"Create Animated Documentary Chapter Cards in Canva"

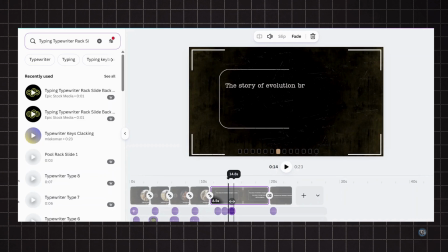For this page, we'll layer a combination of the chalk sidewalk effect and a fast typewriting sound. Place them at the beginning of each caption and fine-tune the timing.
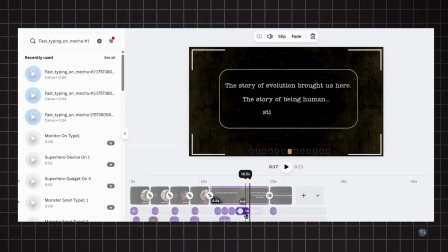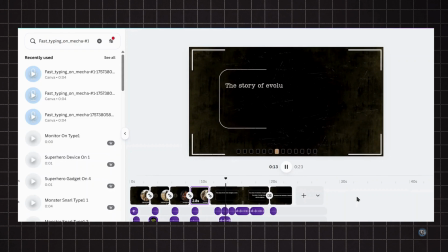For the soundtrack, I wanted something subtle, slightly mysterious,
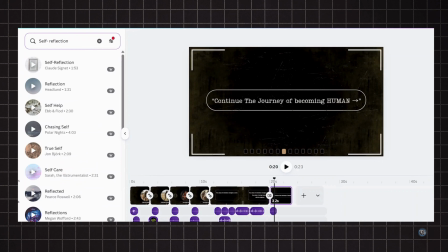yet still a little quirky, and this one felt closest to the mood I was trying to create.
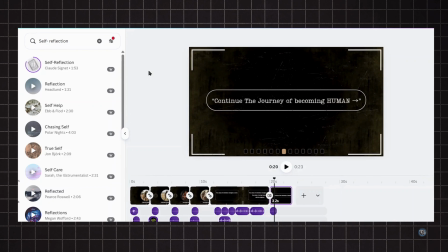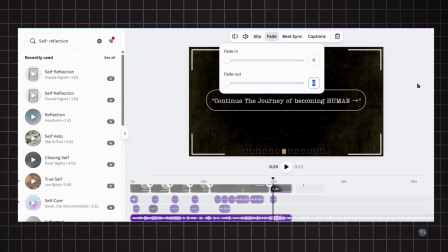Add it to the page and set the fade out to around 0.5 seconds for a smoother ending.
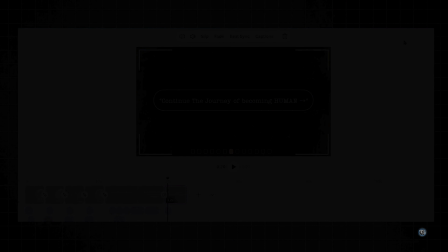Now let's preview the final sequence and see everything come together.